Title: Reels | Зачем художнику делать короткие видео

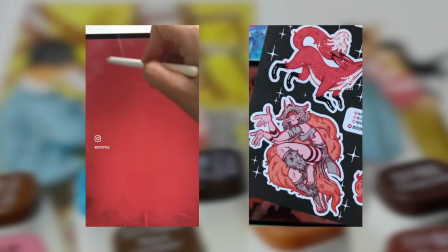[27:57]
Попробуйте посмотреть этот блог, но если он совсем вам не подходит, то перемотайте до следующего. Возьму ролик как раз с Opaque Markers.
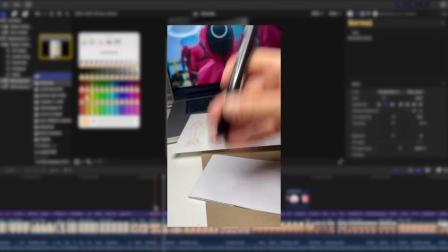[28:05]
Тут, конечно же, несколько кадров разной плановости. Например, начинается всё с крупного плана маркеров, и вы видите, они сначала размытые,
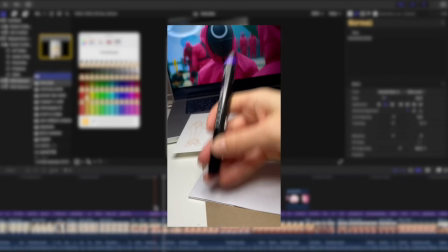[28:13]
и мне очень нравится вот это сочетание размытых штук в начале и потом уже более чётких.
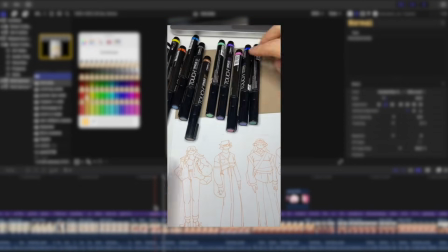[28:19]
Но это всё какие-то визуальные приёмы, вас как режиссёра, вы можете любые из них пробовать и делать, вот как вы задумываете.
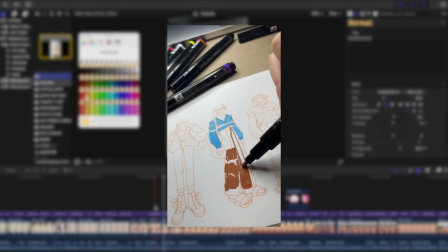[28:27]
Я, наверное, основной совет дам по съёмке — это снимайте всё, вот весь процесс снимайте, а потом, если что, что-то вырежете.
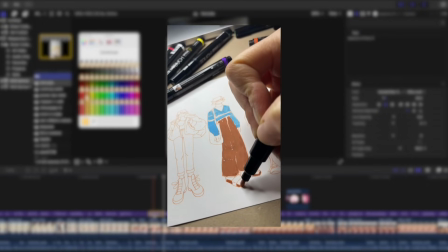[28:36]
Потому что бывает так, что в процессе кажется что-то фигня, не получилось или ещё что-то, или плохо,
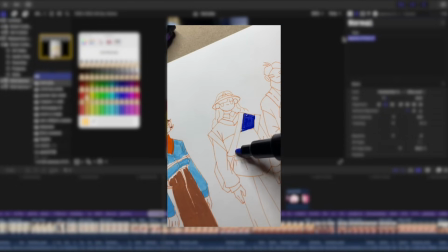[28:42]
а потом кусок, в котором ты сомневался, думал, зачем оно мне, он входит в финал твоего ролика.
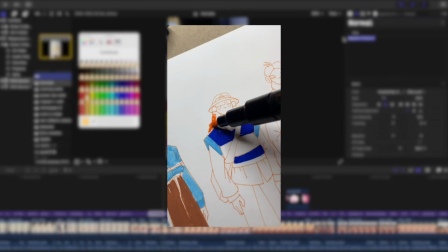[28:49]
И ещё другая вещь — рисование на камеру — это стресс. Во-первых, ты неудобно чаще всего сидишь, свет очень неприятный на тебя, в тебя и так далее.
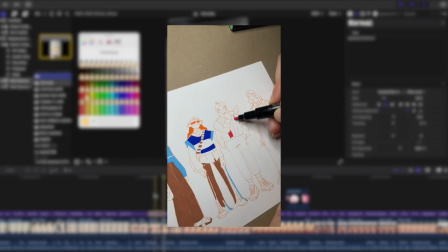[28:58]
В принципе, это достаточно нерасслабленное рисование. Если бы я рисовала просто под сериал, мне было бы гораздо комфортнее.
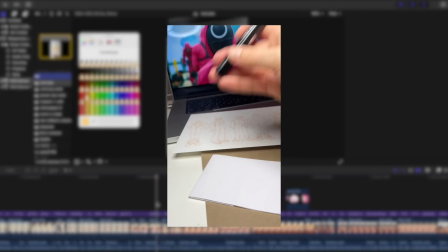[29:05]
И, кстати, вот в этом ролике я смотрю параллельный сериал и чувствую себя более расслабленно.
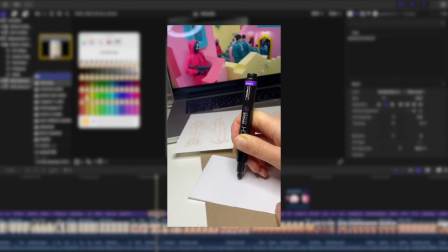[29:11]
Я теперь даже постоянно пользуюсь этой штукой. Если делаешь ролик, не параллельно его озвучивая,
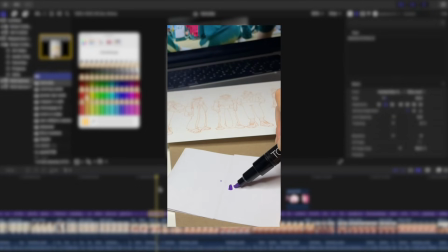[29:18]
то можно что-то смотреть или даже с кем-то разговаривать и параллельно рисовать, и как будто бы больше от этого расслабленности.
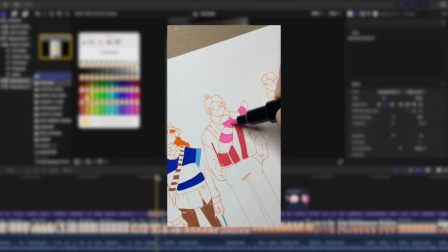[29:25]
Попробуйте, может, вам это тоже поможет.
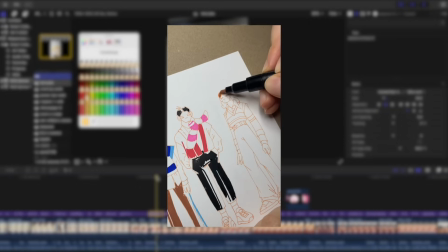[29:27]
Если вдруг вам нужно расслабиться, вас никак не выходит, потому что от этого очень зависит качество того, что вы производите и рисуете.
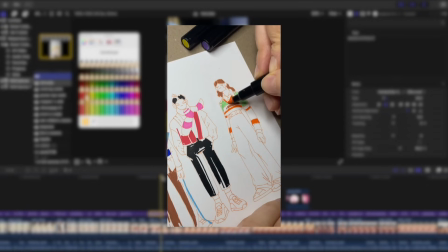[29:34]
И вот важная вещь, которую я, например, открыла, занимаясь монтажом,
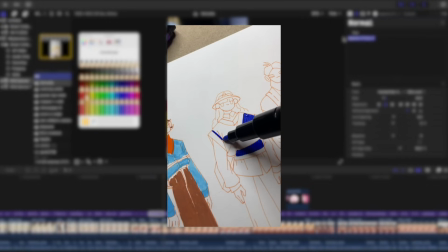[29:39]
это то, что можно какие-то моменты резать, ну, прям где-то в середине.
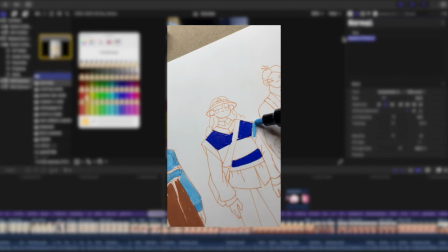[29:44]
Например, вот я начинаю рисовать рукав, а потом я сразу, не дорисовывая этот рукав, перехожу на другую часть.
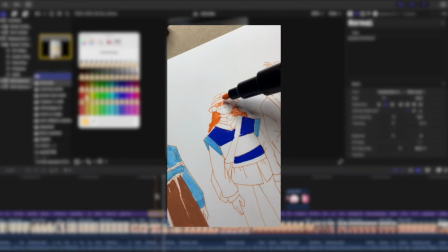[29:51]
Но при этом я отрезаю так кусочек видео, что уже видно вся часть дорисованного первого рукава.
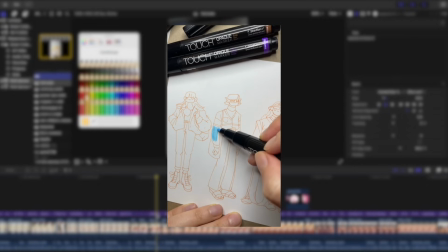[29:59]
Лично вот мне нравится, когда меняется либо кадрирование, либо ракурс, потому что если делать это без изменений,
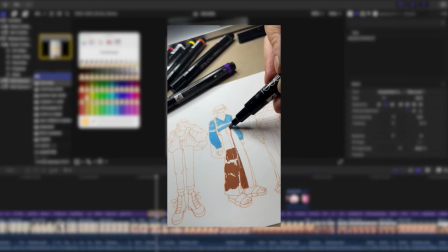[30:08]
слишком резкие какие-то скачки и слишком вообще неприятно это глазу смотреть.
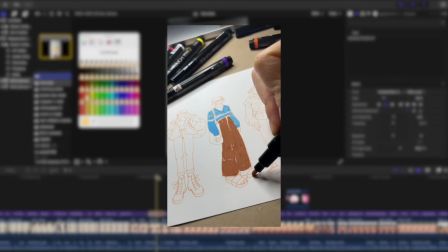[30:13]
Я вот посмотрела советы разных режиссёров и операторов, люди, которые монтажом занимаются, они как раз говорят о том,
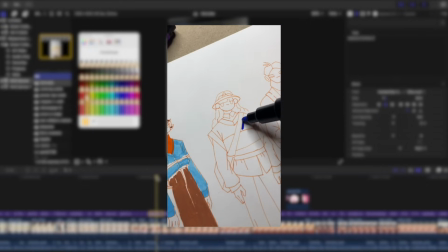[30:21]
чтобы более плавно показать какой-то новый кадр, который не идёт последовательно,
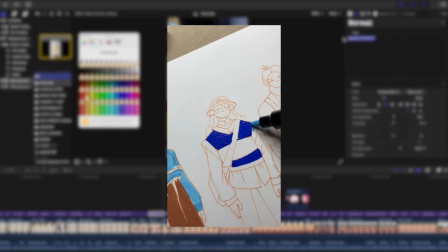[30:28]
лучше менять ракурс, либо менять размер чего-то,
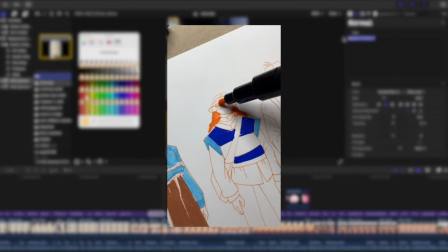[30:33]
что ты показываешь. Например, вот я рисую сначала близко,
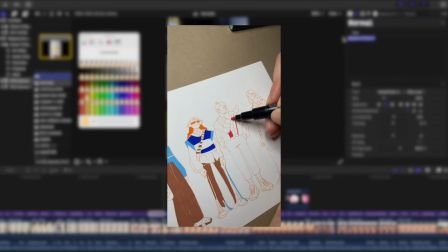[30:38]
потом не дорисовываю линию, но уже показываю следующую линию более крупную или с другого ракурса.
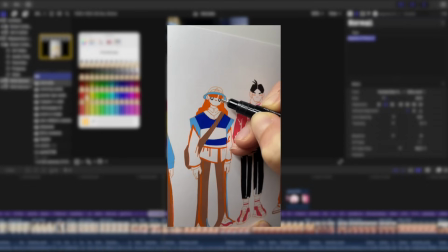[30:45]
Вот я рисую глаза девушки с оранжевыми волосами, она вся практически видна.
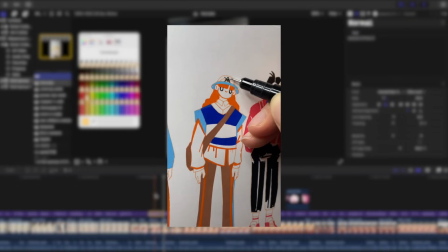[30:50]
Потом я перехожу на шапочку, в принципе я рисую в этом же месте и этим же инструментом, но я увеличиваю картинку, кадрирую.
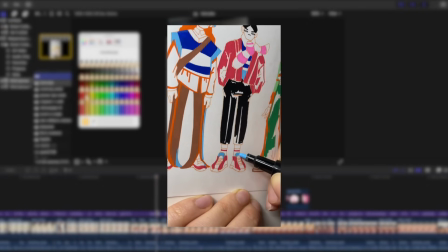[30:59]
И так по всем элементам. Я, например, все паузы вырезаю, я и ускоряю, и вырезаю какие-то моменты, где я ничего не делаю.
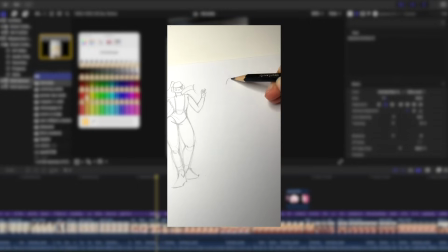[31:08]
Получается так, что, например, вот подносишь карандаш, что-то рисуешь, потом поднимаешь карандаш, например, думаешь, либо переходишь в другую часть, и вот этот момент нужно вырезать.
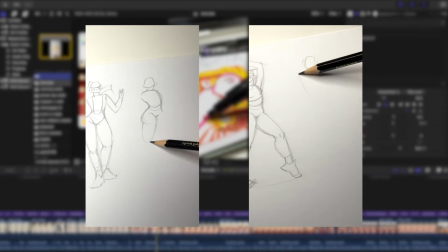[31:18]
Когда ты вырезаешь вот эти пропуски и потом ускоряешь только те чистые кусочки,
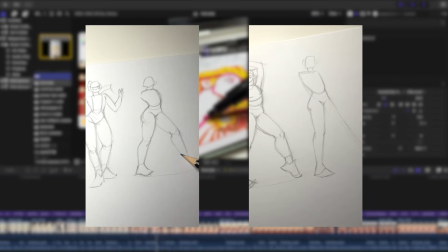[31:24]
где что-то происходит, монтаж выглядит более красивым и плавным. Но я почему это делаю?
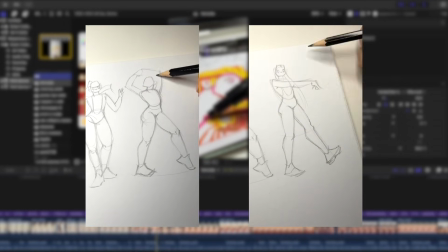[31:29]
Во-первых, потому что это просто эстетически красиво, удобно, глазу у тебя ничего не прыгает.
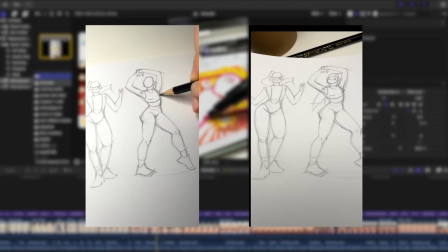[31:35]
И второе, много всего влазит, и как бы всё, что ты видишь, оно важное, никаких пробелов нет.
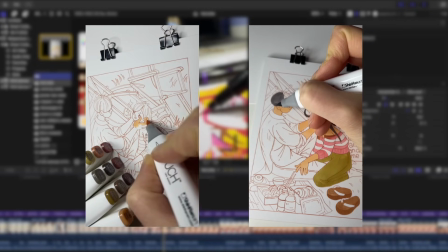[31:41]
И ещё плюс, когда у тебя только какой-то чистый процесс, ты можешь ускорение делать не такое сильное, потому что время позволяет всё уложить.